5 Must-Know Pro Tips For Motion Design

But there is one transition trick that works on pretty much anything, and once you know it, you will use it all the time.
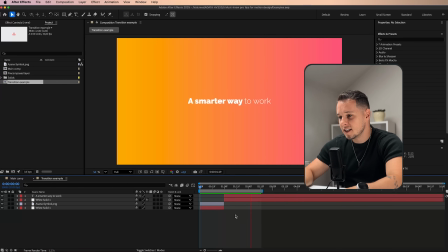(4:14)
Let's say that we've got a shape in one scene and then a text in another one.
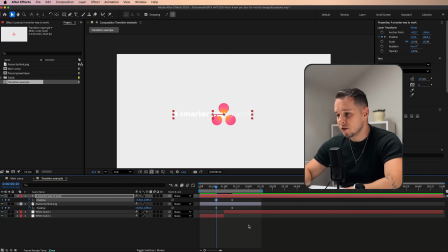(4:19)
And instead of just a hard cut, we can animate, for example, the position of both layers. Then we can make the curve smooth and peaky in a graph editor. And where we've got the peak, which means the highest speed, that's where we cut both layers. So we got something that looks like this and feels immediately more connected.
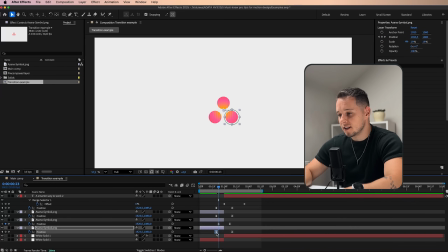(4:36)
Now, if you'd like to take this even further, you can apply this same technique to multiple layers and slightly offset them.
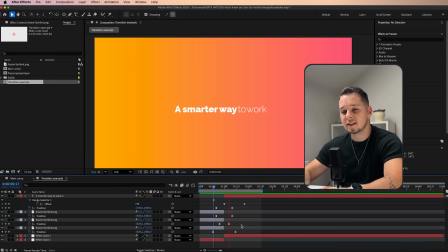(4:42)
So each layer animates at a slightly different speed or duration, but the same peak effect is still there, and this just adds more variation and dynamic flow.
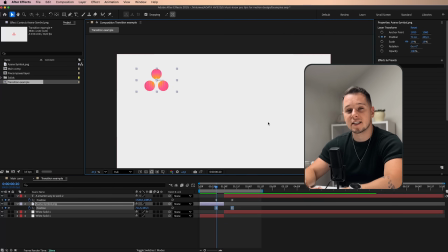(4:51)
And one more thing to watch out for, make sure that both elements are in the exact same spot. So don't put one, for example, here or this one here. And that's because we want to naturally lead the viewer's eyes and not force them to look somewhere else.
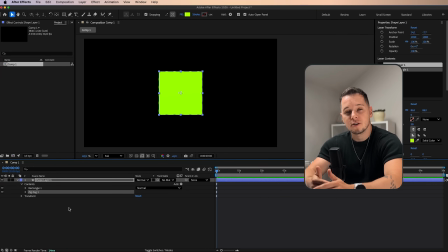(5:07)
When it comes to animating shape layers, you are probably familiar with trim paths or offsetting the paths, but have you ever explored the other options? Like, have you ever clicked on zigzag to see what it does? You can see what kind of shape I created from just one single square.
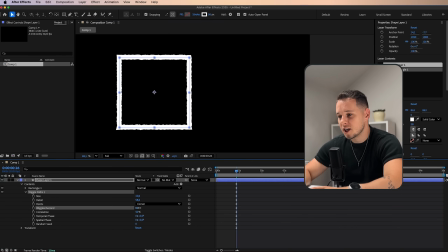(5:22)
And just to name a few, the wiggle paths give your shapes a more organic, kind of hand-drawn feel.
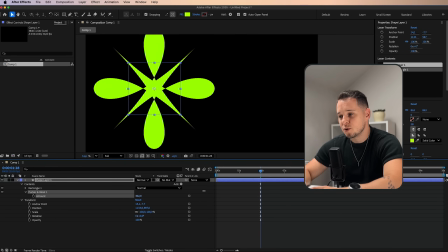(5:27)
The pucker and bloat lets you push and pull your shapes inside and out.
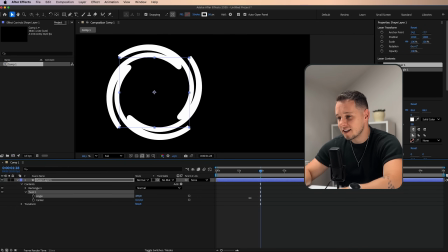(5:32)
The twist, that's kind of self-explanatory, it adds rotation or sort of like spiral effect.
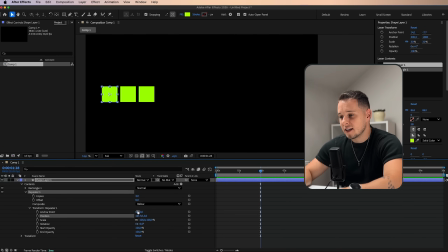(5:37)
And the repeater that instantly duplicates and arranges your shapes so you can create custom patterns.
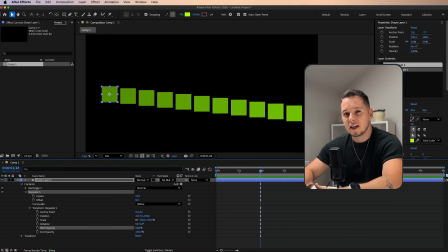(5:42)
I personally use repeater a lot to create some backgrounds. And these operators definitely have more specific use case, but they are perfect for animating abstract shapes,
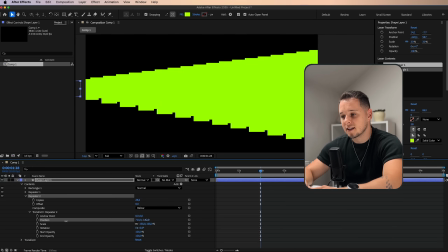(5:51)
maybe dynamic backgrounds, or creating like animated patterns for brands.
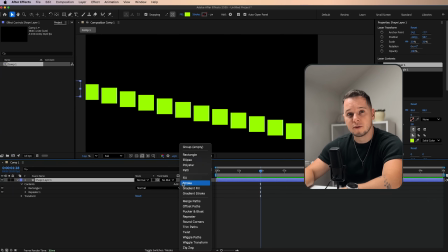(5:56)
And all this that you see on screen is just made out of a simple square, so imagine what you can do with more complex shapes. So those were my 5 pro tips for motion design. You know, people sometimes tend to forget that motion design is not just about coming up with the most beautiful effect, but it's also about being efficient, working smarter, and building your own toolkit. If you found these tips helpful, I would really appreciate if you like this video and you subscribe for more motion design stuff. And you can write down in the comments if you have any other tips, so we can all learn from each other. And if you would like to know 5 things that I wish I knew before I even started learning motion design, then go and watch this video right here.